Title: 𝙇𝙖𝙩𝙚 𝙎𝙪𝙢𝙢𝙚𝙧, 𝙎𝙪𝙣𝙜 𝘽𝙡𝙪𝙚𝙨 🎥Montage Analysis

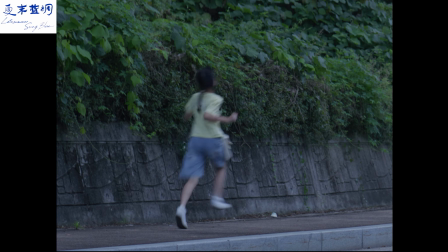Hello everyone. The scene I am analyzing is an around 1-minute montage from the middle of our film.
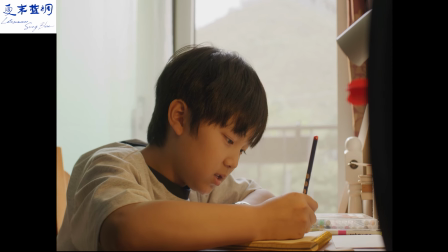This montage is designed not to advance the plot, but to express emotional distance,
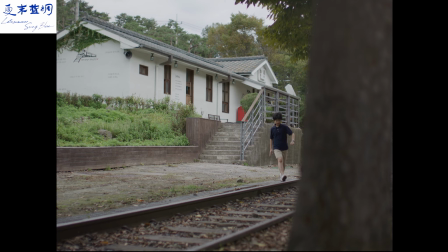subtle shifts in the characters, and the quiet passing of time.
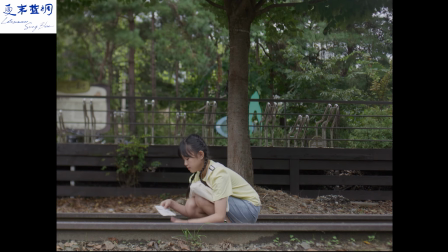Instead of dialogue or explicit action, it relies on detail, visual stillness, and sound to build emotional continuity.
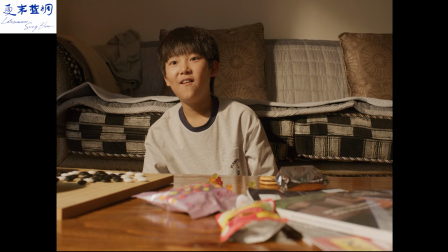In this video, I will explain why we shot and edited this montage in the way we did,
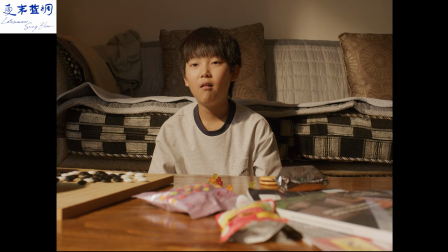from both aesthetic and technical perspectives.
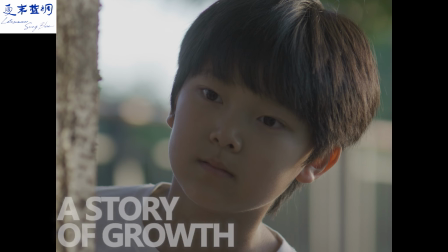Our story can be briefly summarized as the tale of two children who become pen pals during the summer vacation by exchanging letters.
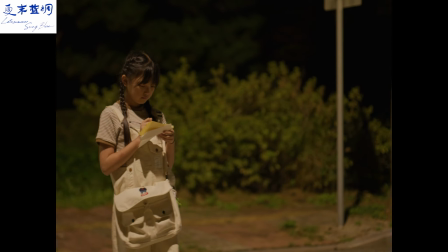With their previous interactions as a backdrop,
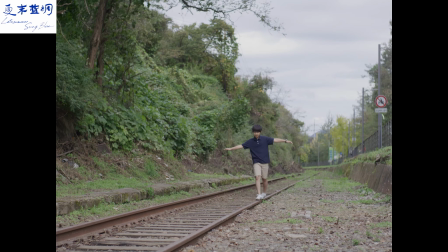in the 12th and 13th scenes of the script I analyzed, they will experience a rapid montage of a small climax.
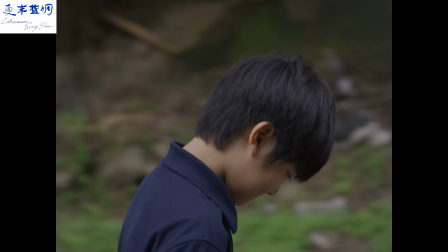The two kids exchange envelopes and confide in each other,
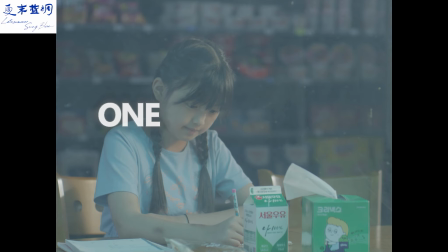and how to film and edit this process of their friendship rapidly heating up is a very challenging and interesting task.
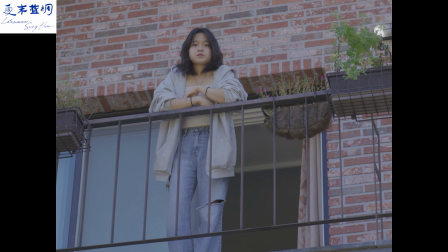As the director, in order to recreate this scene in my mind, I carried out the following operations.
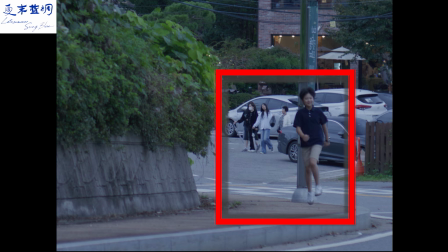The first sequence of fast-cutting shots in the montage shows two children going to the place where they buried the letter.
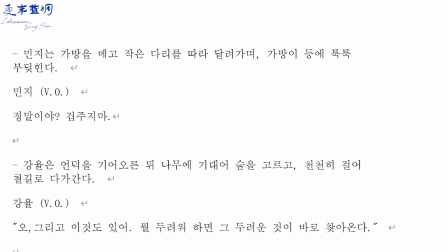In the original script, this group of scenes was supposed to involve multiple locations,
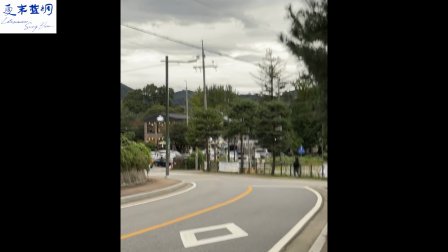but due to the shooting time, we could only limit it to one location.
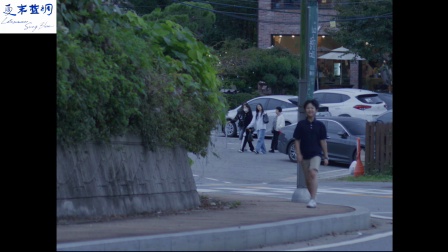So how to create the visual effect of the two children
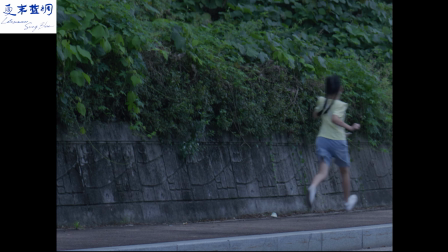constantly going back and forth using the existing footage became the biggest challenge.
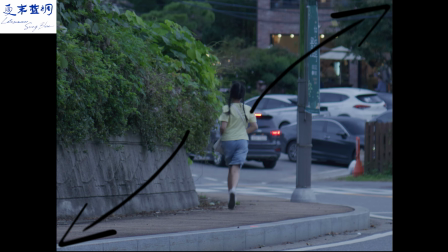The method I adopted was to enlarge the shot and crop it to the appropriate size,
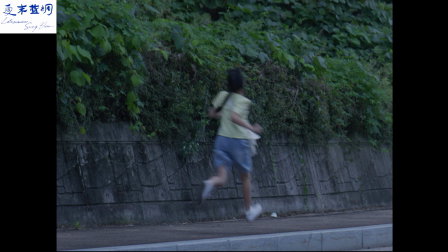making it seem as if the two children were at the same location, but at different times.
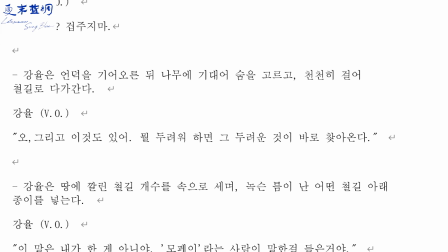To some extent, this met the requirements of the montage and was retained in the final edited version.
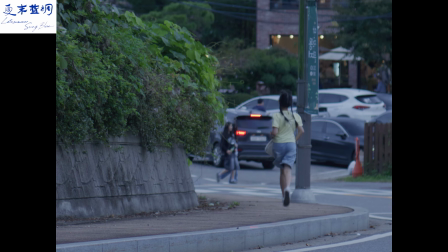Meanwhile, the sound elements accompanying this montage are a cheerful piece of music and the character's voiceover.
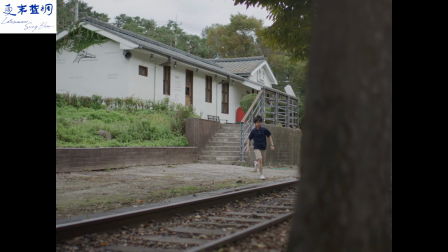However, during the actual editing process, a problem of unclear logic emerged.
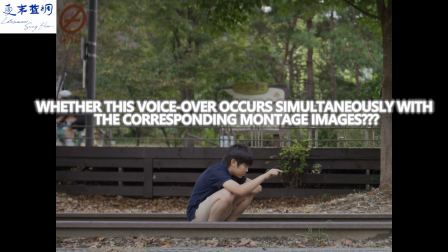Whether this voiceover occurs simultaneously with the corresponding montage images.
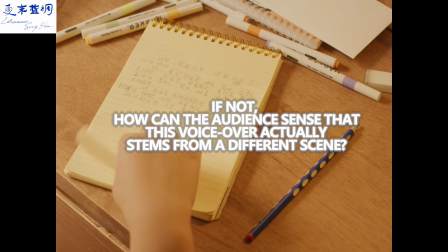If not, how can the audience sense that this voiceover actually stems from a different scene?
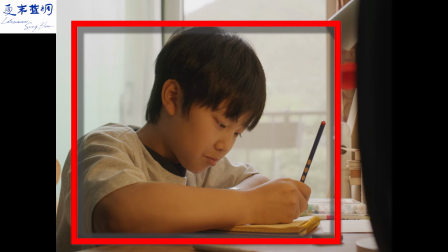My solution was to add a solo shot of the boy writing a letter during the interaction between the boy and the girl
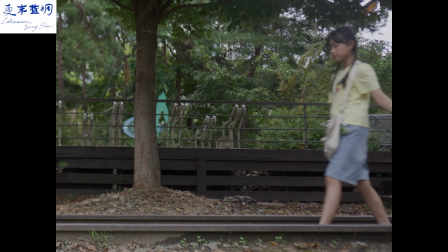to emphasize that the actual source of this voiceover is the boy and girl who are writing the letter.
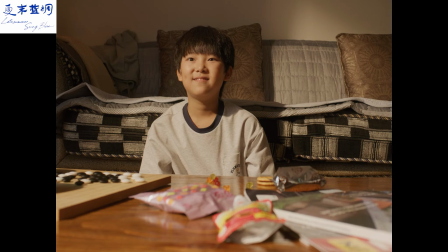This situation was not considered in the script and storyboard design.
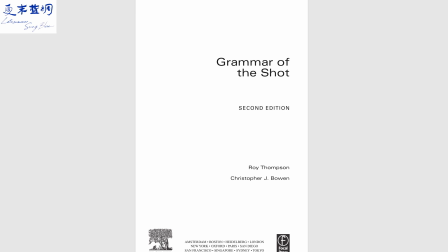It was a modification made for the sake of editing continuity, as Roy Thompson stated in Grammar of the Edit 𝙎𝙪𝙢𝙢𝙬.
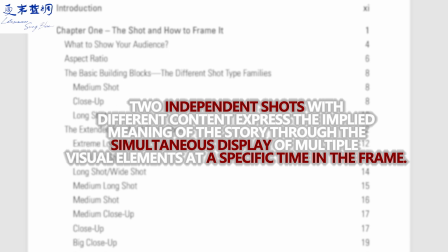Two independent shots with different content express the implied meaning of the story through the simultaneous display of multiple visual elements at a specific time in the frame.
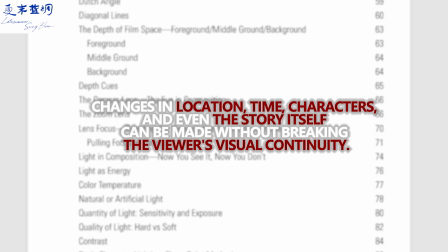Changes in location, time, characters, and even the story itself can be made without breaking the viewer's visual continuity.
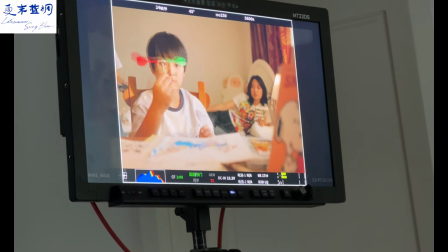In the context of montage editing,
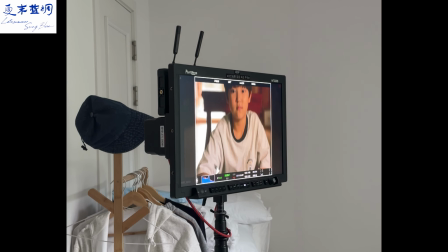an important aspect of the design is how to enable the audience to understand and keep up with the constantly switching shots,
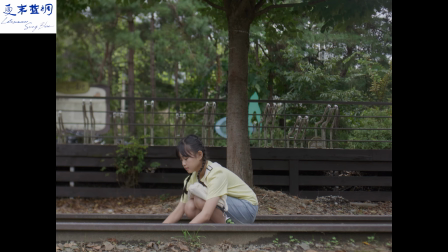while also experiencing surprise. This is a proposition about establishing expectations and then breaking them.
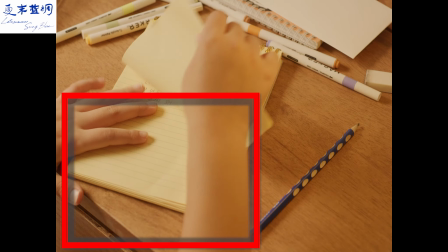Therefore, my approach to handling the following scene,
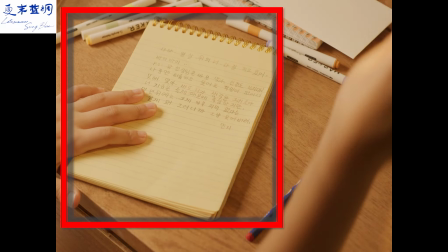which represents the passage of time and involves a continuous stream of incoming letters,
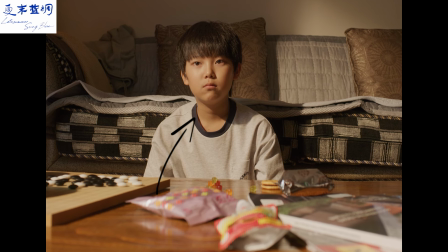was to incorporate another completely unrelated plot, where a boy is watching TV but is interrupted by his sister.
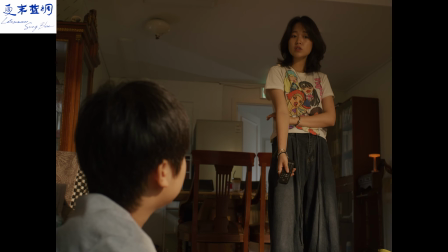This was achieved through the gradual rise and abrupt stop of the music.